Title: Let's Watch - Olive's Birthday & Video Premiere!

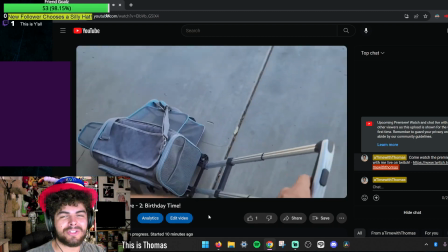1003s
That one was just way too cute.
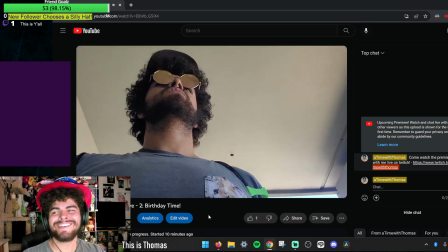1007s
Also, I want to keep because you could just hear her meowing so much.
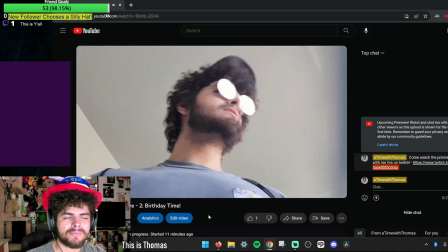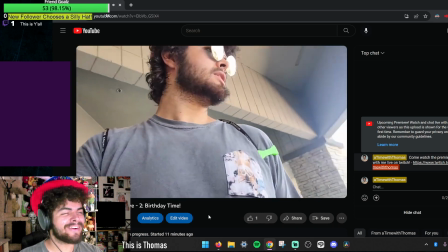1020s
I was listening. I was like, can't really hear her. Nope, I can't.
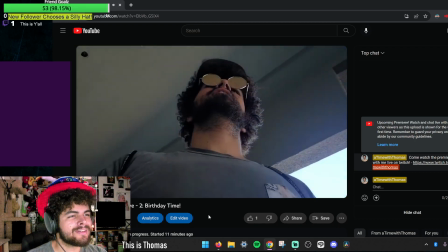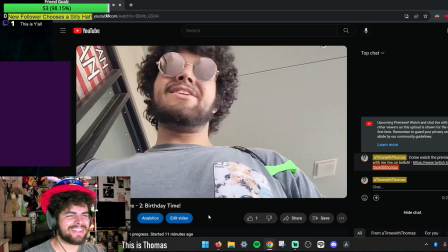1031s
It actually wasn't a Lost Dog poster. I realized after I was like, oh, well, I can't unsay that or else I'm going to sound stupid.
Are you ready for this?
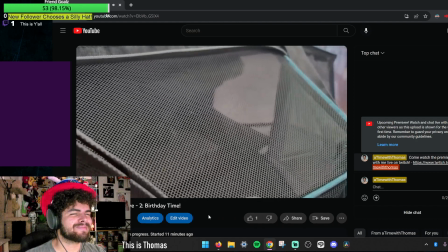1038s
No. No, you're not. She's not ready for this.
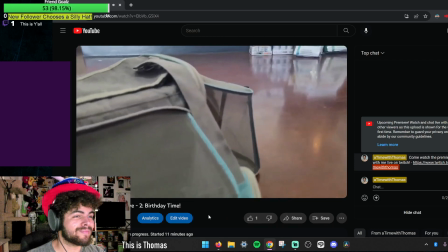1043s
Look at her. Does she look ready for this at all? She does not. She looks like she's dreading this very moment.
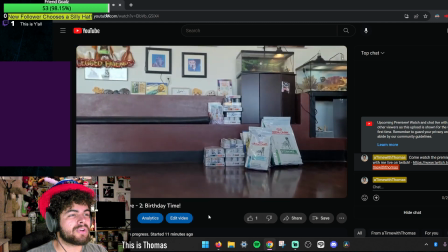1050s
Looks like she's been dreading it all her life.
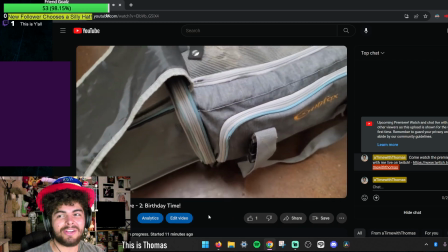1056s
I'm so glad we completed both our lines before her face popped in so I could cut it off right before her face showed up I put
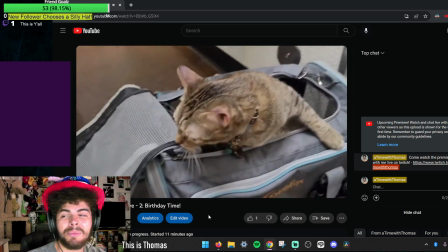1062s
up the camera right when she walked in because I'm not trying to put other people's faces in these videos if I you know if I can avoid
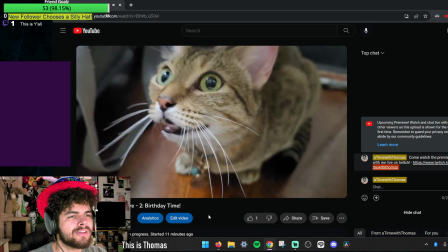1069s
it because I feel like it's a weird you know to just do that but I did ask and she said that they were
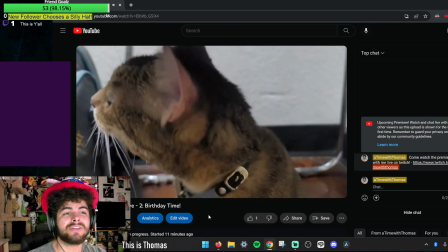1074s
fine with recording but you'll see you'll see look at how stressed out all of his when her eyes are like that and her mouth's open I mean her eyes are
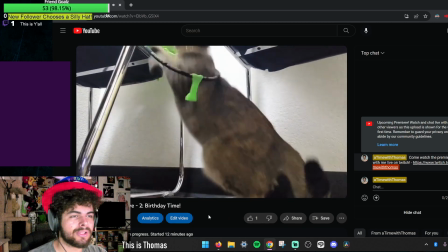1080s
usually like that because they're so big open and curious and lovely, but you,
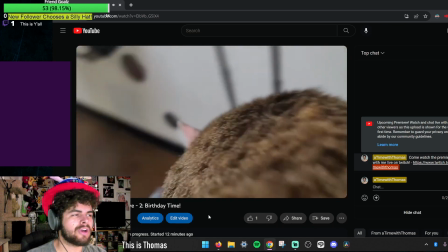1084s
I guess I'm more accustomed to her eyes, so I can tell that these are like a different type of wide,
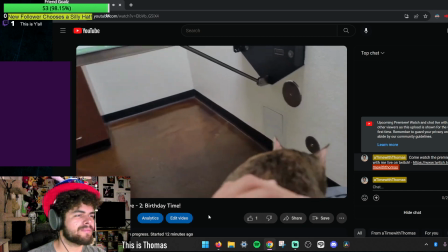1091s
you know, than usual. They're like a mid-wide, or she's, it's either way.
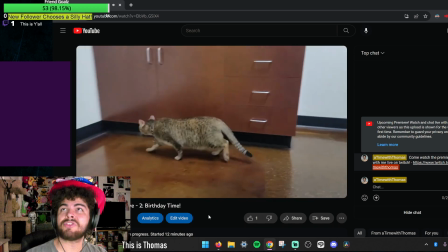1098s
She's stressed. And the thing that you can really tell when she's stressed is when her mouth's open and she starts panting, which
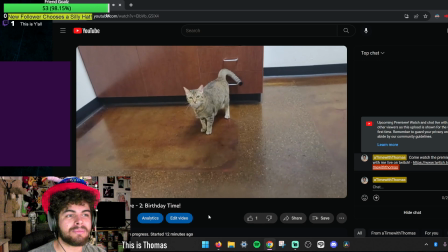1107s
you see a bit of in here, but I cut out a decent amount of it because she looked, like, scared, and that made me sad.
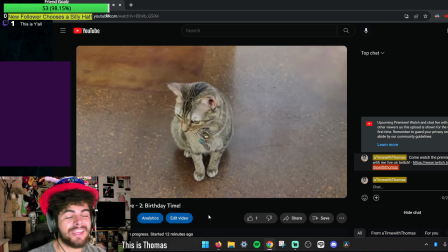1114s
Because look at her. Look at her when she's stressed. I can't look at that face. I'm so sorry that you got to be through.
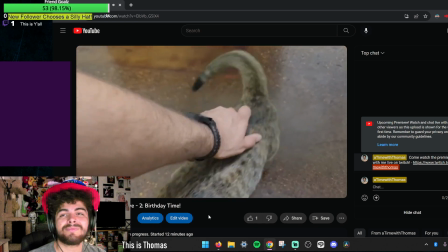1120s
Aw, right? You got to go through this, Olive. You must.
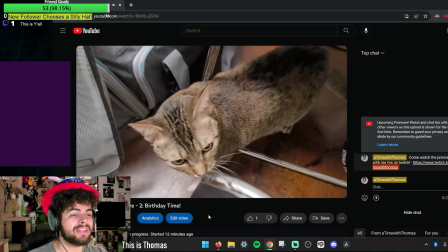1125s
A healthy kitty is a good kitty.
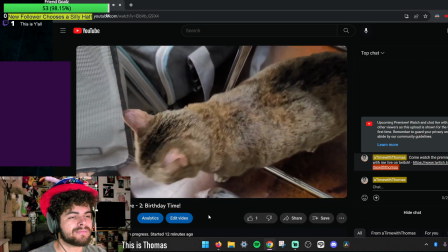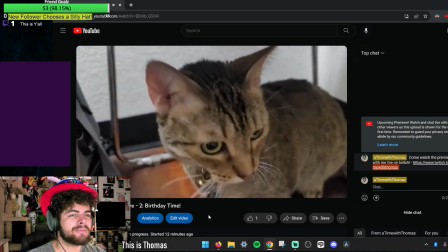1132s
There's so much of us just waiting here, because most of the experience was us just sitting there, trying to capsulate the feelings that we were having during the experience of just all of wandering around,
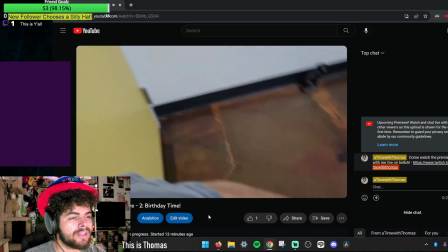1141s
being stressed. us sitting there, the long walk there, long walk back. I really should focus more on the...
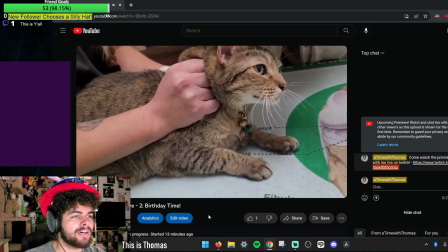1149s
Oh, yeah.
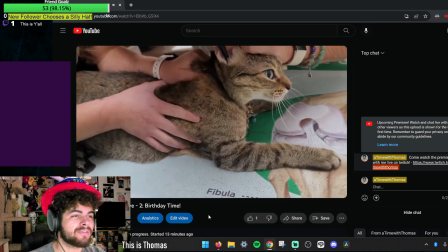1154s
Everyone just naturally loves Olive. Because she's such a good girl.
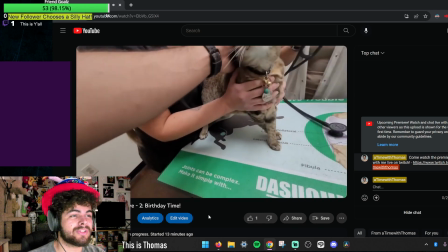1161s
She did so well during this trip. Usually she's a lot more wiggly.
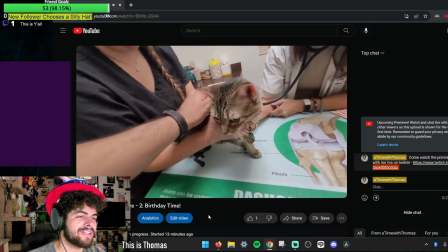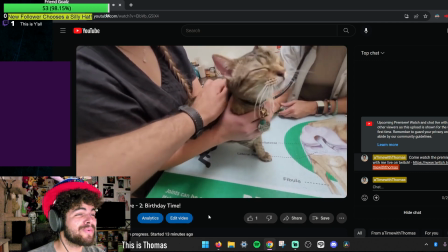1170s
Aww. She's so cute. It's a little baby face.
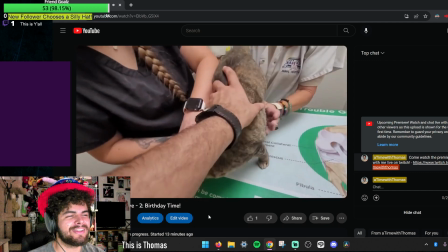1176s
It's my favorite part right here. Okay, not right here. In a moment, in a moment.
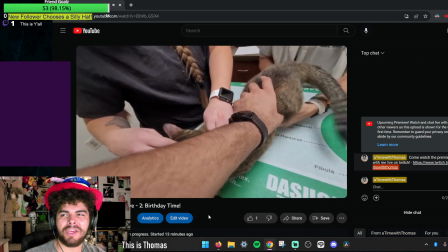1182s
She just gets, like, picked up and rotated.
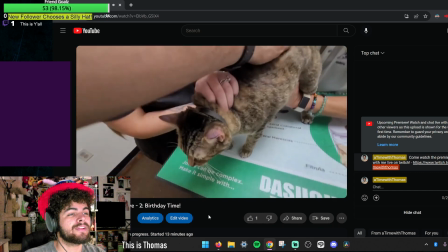1187s
I can just let this roll out. Let this happen. And I could have cut a lot of this out, but no, we're just going to get the whole fat trip in there.
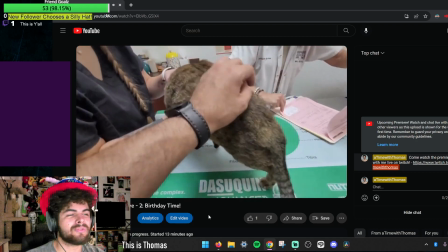1193s
Why not? I want to see this roll also for memory reasons. I can look back at this and go, aww, remember this?
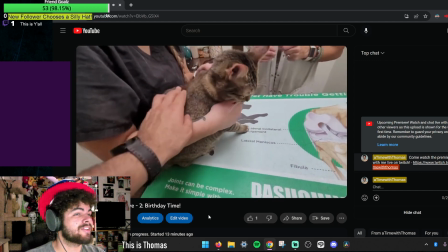1200s
Oh, yeah, she is. That's, uh, no help from her, because she just eats anything I...
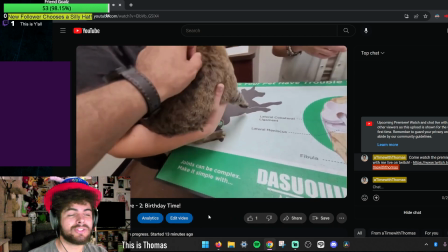1207s
Not anything, but everything that I know she's going to eat. So I kept feeding her.
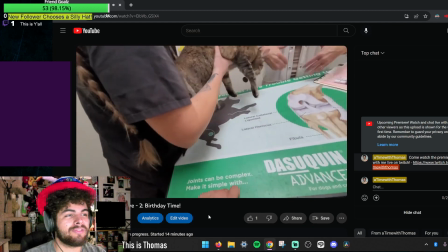1212s
She's going to get fat.
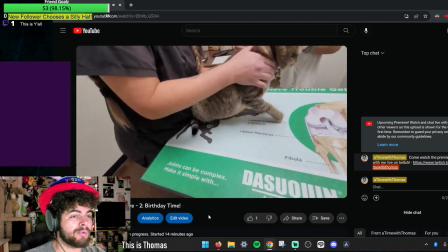1216s
We got her on a schedule, but I ate a lot today during these football games. Oh man, the bathroom visits tomorrow are going to be horrible.
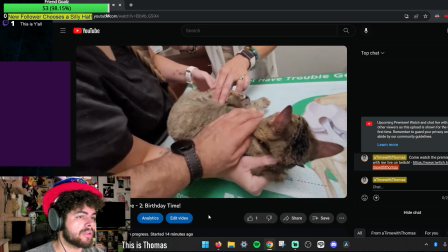1222s
Even tonight. Like after this, I'm going to have to go to the toilet. Yeah, I zoomed in.
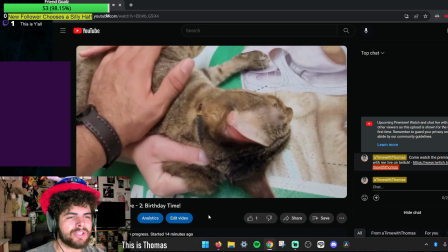1228s
You see the needle for like a second there, but you don't actually really see it. So I'm zooming in to avoid that because I know people don't like to see that.
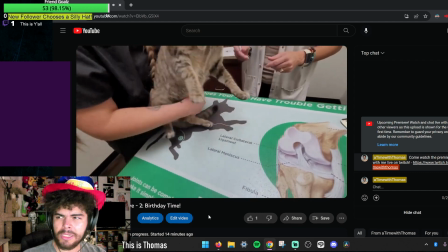1237s
I'm fine with it, but, you know. Same thing with the brushing the teeth thing. There it is.
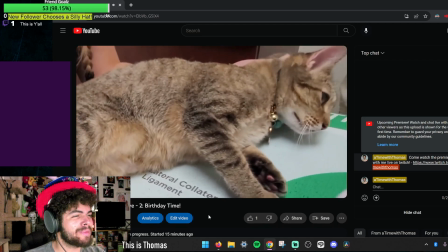1242s
She gets picked up and rotated. You look so adorable. You look like a little mouse, kind of. You also look like an adorable little kitty.
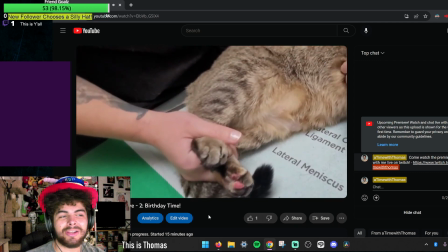1250s
And this one was up there, so I just...